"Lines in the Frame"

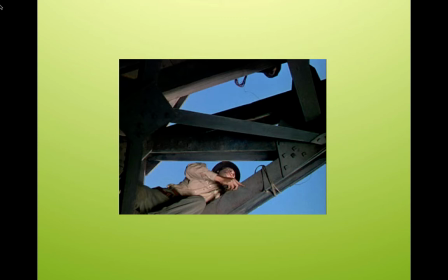It gives us a sense of vitality and energy and struggle and all those things that you'd see in a movie like Danny Darko, for instance, slashing across the frame, diminishing the human part and advancing the manufacturing dominant part.
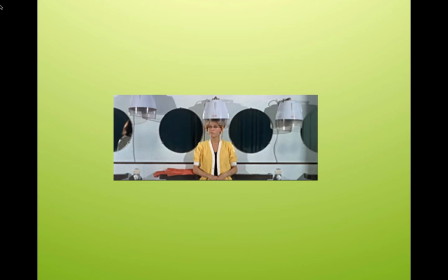Here, Godard, using lines, although it's all circles, you say, well, what are the lines? Well, these lines are very vertical, very flat. This woman here, inside her hairdressing salon, everything is straight up and down, and even those mirrors,
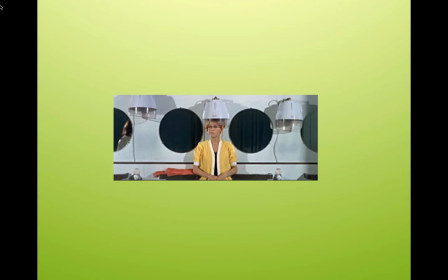those spherical mirrors are so evenly placed. It seems like everything is in columns. So this sense of line here, although it's circular, feels very vertical.
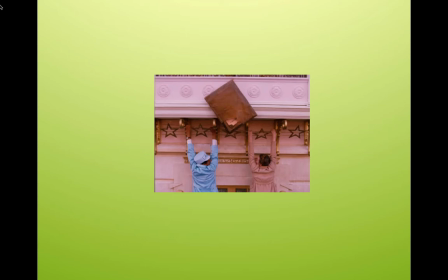And what we get with that and this shot here is a flatness. This is, of course, Wes Anderson, and he gives us a flatness because not only are the color palette very similar, the pink leading into the pink, leading into the light brown.
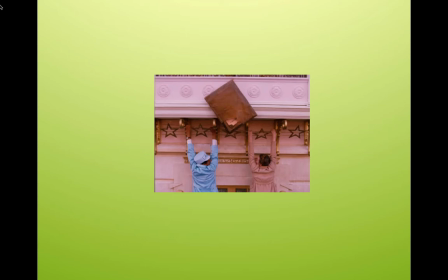That flattens it, but also the staging of the lines in the sense that everything's vertical against the horizontal eave there,
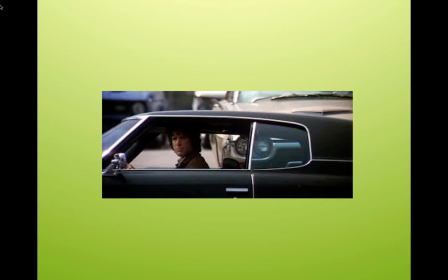as Warren Beatty would be doing the opposite here in parallax view. He is in a car, and the lines don't emphasize the vertical nature as if he's some entablature or fresco on a wall. These actually give him an isolation and a distance,
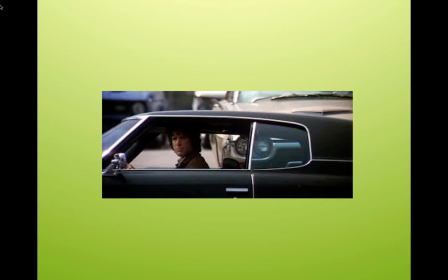not only because they frame him within the frame with that window in the lower third, but also the cars in the background are also framed, so that that weird headlight to the right of the frame seems intrusive. So the way the shot's broken up looks like he is being pursued.
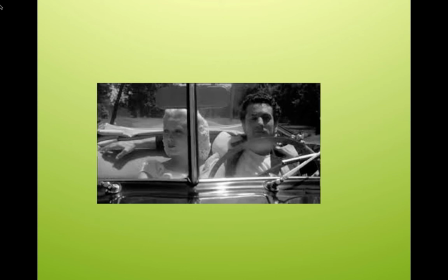Here, we've got a nice. This Raging Bull. Of course, he's a shot. And here he's using the old-time divider, the windshield, as a help to frame his shot. So he's got everybody. And what he's done here, he's got Jake LaMotta and his girlfriend.
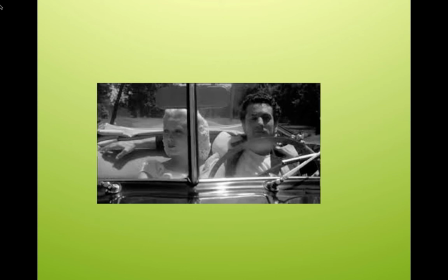What he does is, because he puts her hair on one side of the frame, that makes it a little uneven, but it also makes us feel like she is really pressed against him because she's bleeding over the frame into his space.
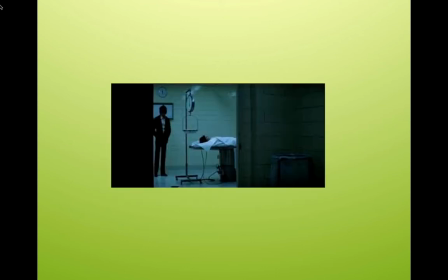And so it increases the sense of companionship in that shot. And going back here to the shot we saw earlier with Warren Beatty in parallax view, the excellent use of line and frame here. The line, I want to draw your attention to, we've already talked about the framing of the door,
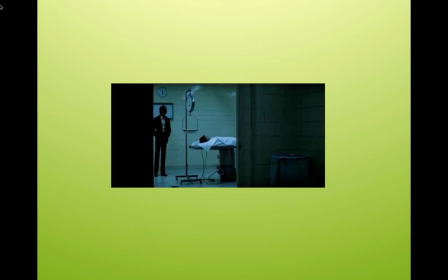but look at that line of that weird weight scale that's hanging there right between Beatty and the woman on the slab there. It divides the space where he's dark on one side and she's light on the other. He's vertical and she's horizontal,
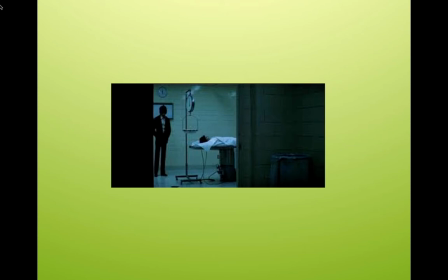but the dividing line of that weight scale on rollers there divides the frame within the frame and also separates both characters, and it just a sense of depth keeps going and going. It's not only the light and it's a single line that we have with that scale.
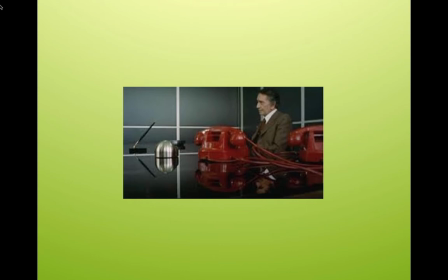And here lines providing more depth and scale, with the phones are obviously enlarged in the foreground, helping us out in a wide angle shot. But it's the lines in the background that puts this gentleman in this, where the lines meet at kind of a vanishing point in the upper right third, so that
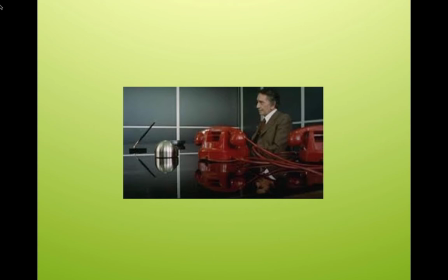you're drawn to looking at him because of the lines in the background, and then he's isolated in the vertical lines. So it's a wonderful way of guiding your eye.
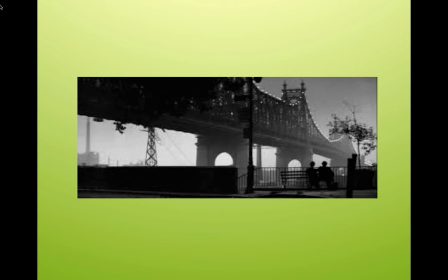And of course, we talked earlier about Gordon Willis and following Marc Brassai, using his division of lines and in that misty kind of, it's a flat, very flat picture, not much depth, but the lines and the light on the bridge provide the depth.
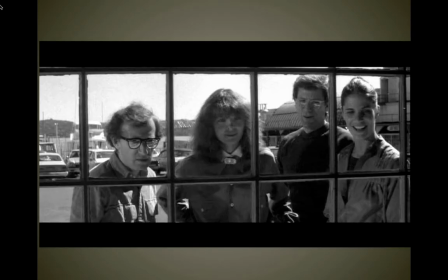It's just like the line separates the skeleton from Woody here, and the lines separate Woody from the rest of his actors here.
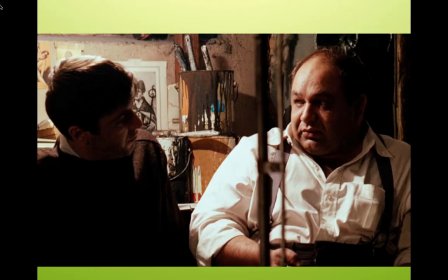And here we have a wonderful example of how Willis uses the line to separate Pacino here from future victim. And you can feel that because of the way the line is set up in the shot, this gentleman on the right he's almost squished in.
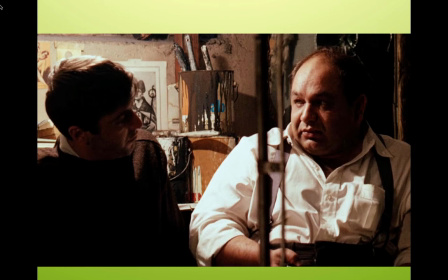You can feel that he feels pressured. The line adds a pressure that Pacino, who's relatively almost blacked out, underexposed to the point where he's almost invisible, you can feel how this guy fears him, but just by the line in the shot.
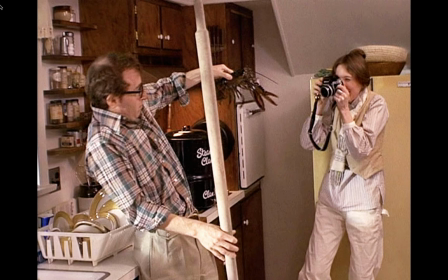And the opposite here in Annie Hall, Woody's line established here with the lobster. Because the pole he's got in his right hand, it separates Woody from the lobster, and Diane, of course, is having fun shooting it.
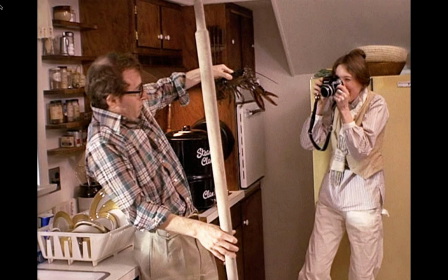So it shows his fear because of the leading of the pole, but it separates the shots that we can feel that he wants to be disengaged more from the lobster rather than if it weren't there. It's the way shot's set up. And also, when I draw your attention, Woody wants this to be a pastel movie, but look at what Gordon Willis did with his tones.
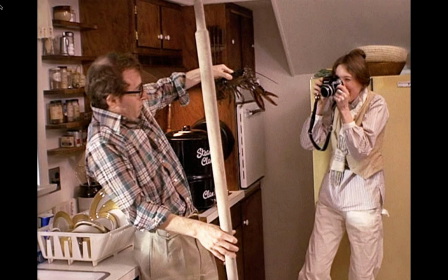He made sure that the kitchen had that dark brown mahogany look to it to get that Gordon Willis look with that wooden salad bowl behind Diane Keaton's head.
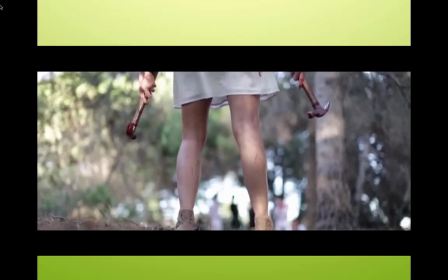And here we got a wonderful set of lines here. Now these are vertical lines. Look at the hammers in the upper thirds and the legs.
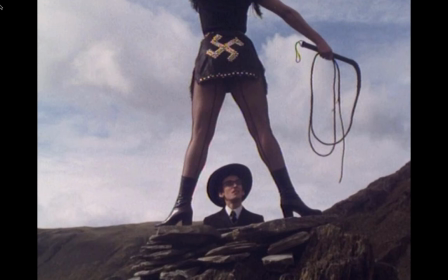Legs are always great to establish vertical lines and vanishing points, as we see here. And in the upper third was the whip.
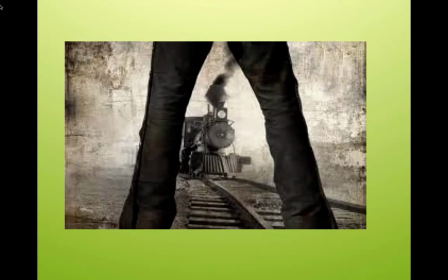So it's all put together like we have in this shot. That was the advertising shot for 3:10 to Yuma, using legs as a vanishing point, vertical vanishing point.
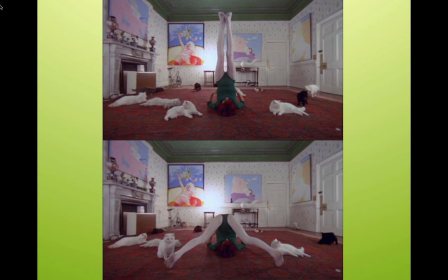And this wonderful shot here from Kubrick's Clockwork Orange. But look at the way we use the legs here. Kubrick uses the legs for not only a vanishing point, but to establish, the rigidity of the exercise and the depth to the scene.
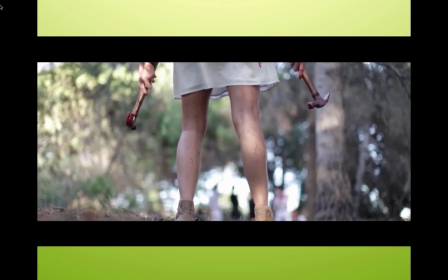But going back to our woman with the hammers, we know she's into no good because we've already focused on the hammers.
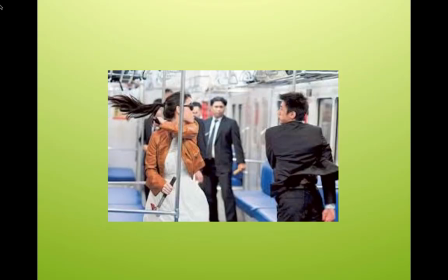So we go into the subway here, and we've got a medium two-shot, right? This is kind of like a cowboy two-shot, and they're all balanced, the rule of thirds. But look at the lines here. The lines in the subway car are very vertical because this is what we hold on to and everything.
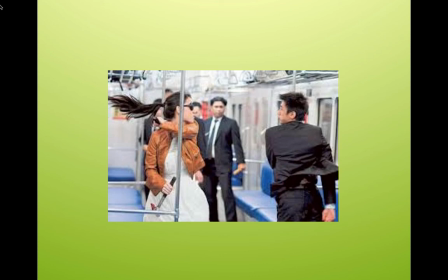But because we put the pole in front of her, it's going to give us a sense of depth as we go back in the car, and also add action to it, movement, because if you have movement behind a line, it's going to seem faster than if that pole wasn't there,
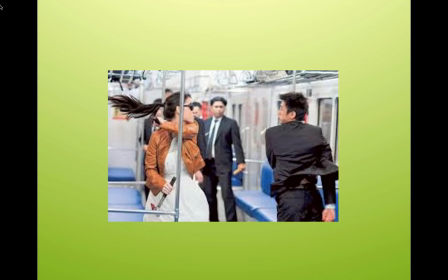because the difference between what's in front of the movement and what's behind the movement will add speed to the movement, which is going to be crucial because
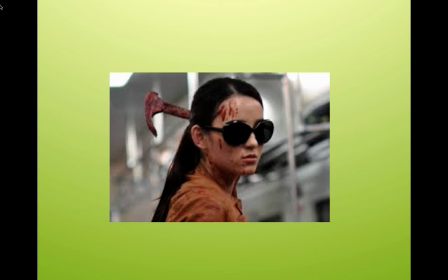when we're talking about wielding the hammer here, which is wonderful upper third wielding of the hammer,
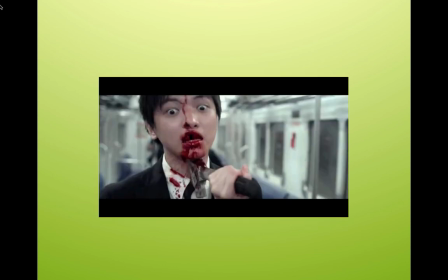we talk about wielding it, it's going to come into the upper third portion here, and suddenly we do not need the sense of depth being broken up because we are flat in almost an extreme close-up,
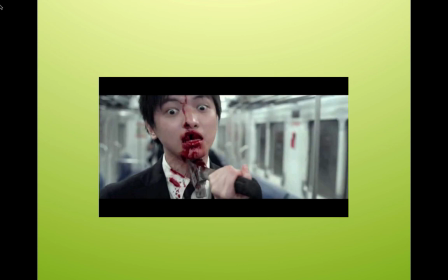a close-up, giving us a sense of the line is the hammers have gone from the lower vertical to the upper vertical,
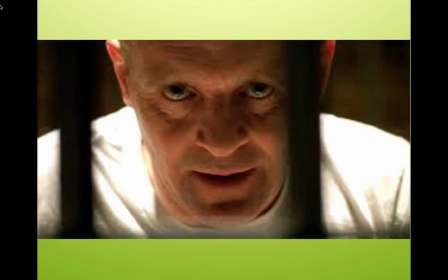and speaking of vertical lines, here are the most famous vertical lines of recent memory, of course. Hannibal Lecter framed within his prison cell, using those vertical lines to spook us out, that kind of shadowy, out of focus sense of darkness that frames the evil man.